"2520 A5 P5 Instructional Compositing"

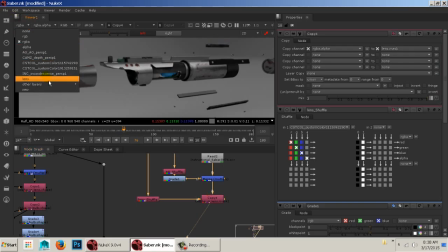261s
So now if I come here and I go up to my channels and I go to lens, you can see I have one item right there.
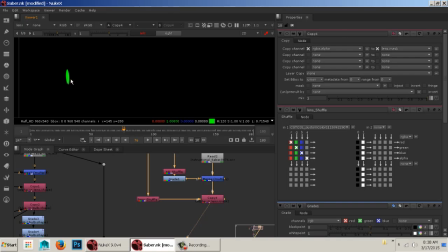268s
Bam, there it is.
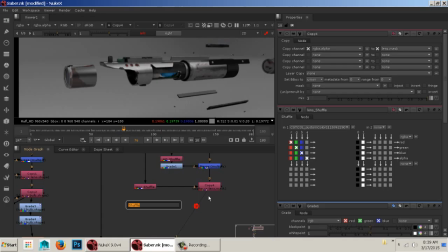272s
Okay, and obviously this makes more sense too because we know that the lens is the lens.
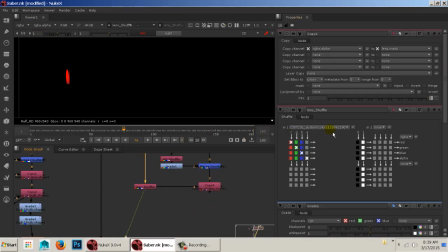278s
Where here. We're looking at this and it's just called custom color.
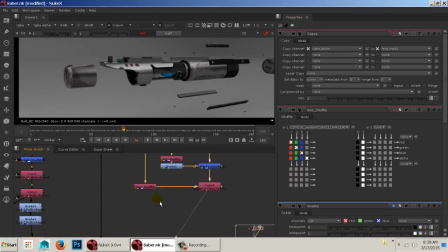283s
Okay, so let's shuffle out the other one.
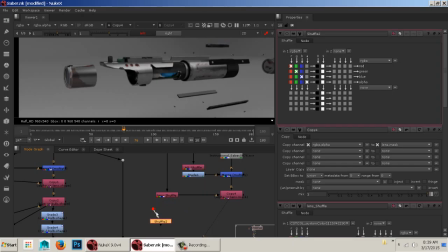Okay, copy it back in.
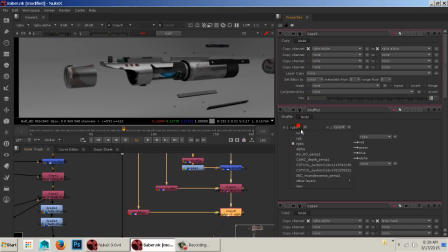302s
And we're going to go to the shuffle for that and shuffle out the second color.
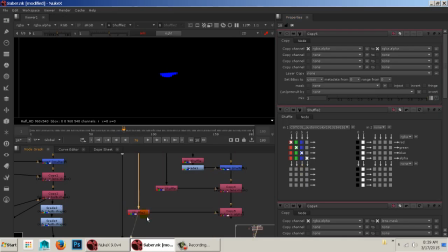307s
It should be the bulb. And we'll call this one
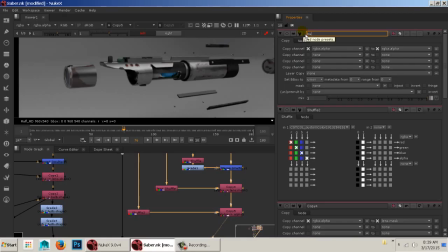called copy. And we'll say we're going to take the alpha, copy it to a new channel called bulb.mask.
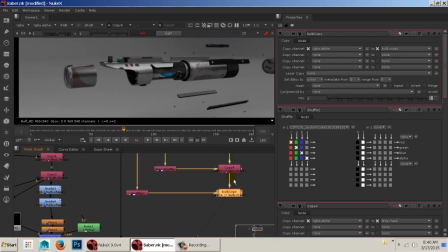332s
Okay, so now that we have bulb mask and lens mask, now we could add a gradient here,
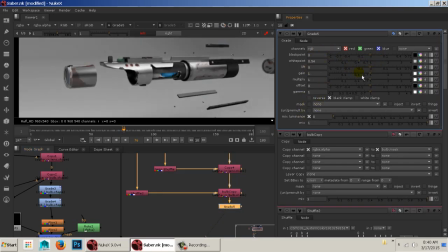339s
and I could change the colors. Let's say I do, you know, something weird, but then I can go down to the mask here and just say I want that only to affect the bulb.
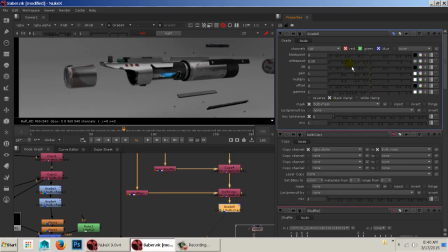348s
So now my changes are only affecting that bulb. Okay, and that's the point of this, is that we want to be able to control these things individually. There we go, good. Okay.
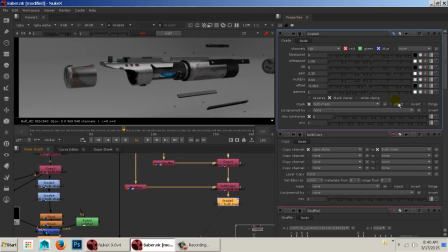365s
So before and after, it's only a slight difference in that, even though the dials are, you know, pretty crazy, it looks good. Alright, so I'm gonna add another grade. My last grade I'm just gonna rename real quick to bulb grade.
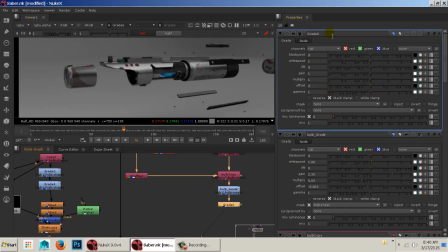386s
And then this one, we'll call this lens grade.
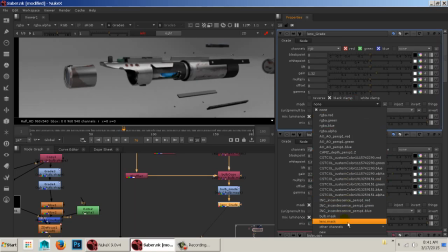395s
And again, we'll make sure we come down to the mask, pick lens. There we go.
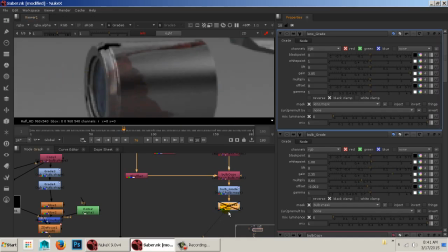401s
Now I'm just pulling that up, and you can see how it makes a huge difference in what that lens looks like. Okay, gives a little more glassy look to it.
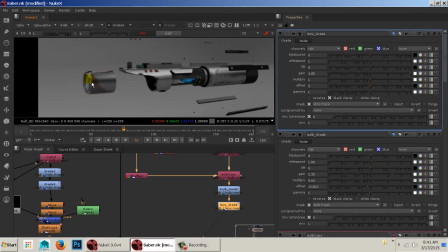410s
Now, if I wanted these two colors to match a little bit better, because this blue here doesn't really match that blue, I could go through and start to turn the red and green off and just adjust the blue, and I could play with that to get that color to be a bit closer, okay?
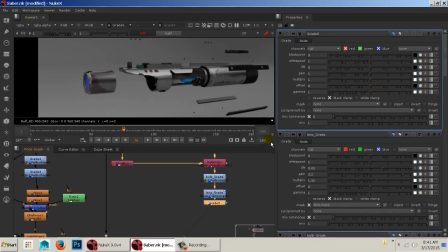428s
Or I could add another grade. Oops. Change my mask to the lens, and then just adjust, you know, just the other colors here.
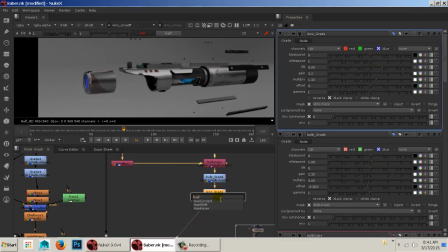443s
Or let me delete that mask. I could add what's called a hue correct, or a hue shift even. There's still a mask feature. There's a lot of mask features in here that you could utilize and adjust.
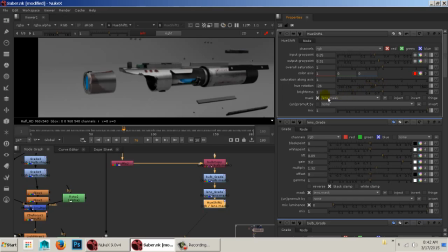459s
So, oops, wrong one. Hue rotation. There you go. So you can see I add a little hue rotation, and I'm pretty much at the same color tying those things together. Maybe I'll take my saturation, you know, down a touch. There we go.
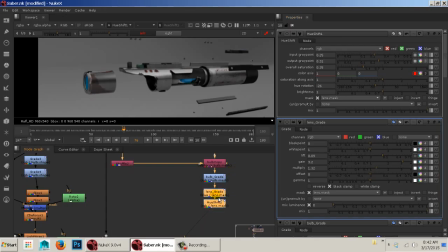474s
So there's the... disable both of those. There's the before, here's the after. You can see how it adds a little bit more tying in together of those two items. Okay. Then I'm going to add a glow. Oops. G-L-O-3.
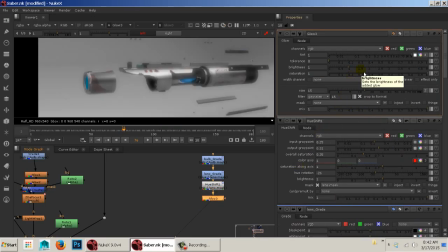494s
Okay, and the glow on here, I want to be under the width channel.
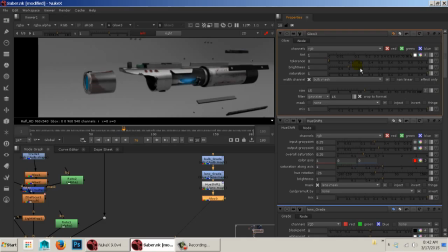502s
I'm going to pick bulb. Okay. And this is going to be the glowing of that.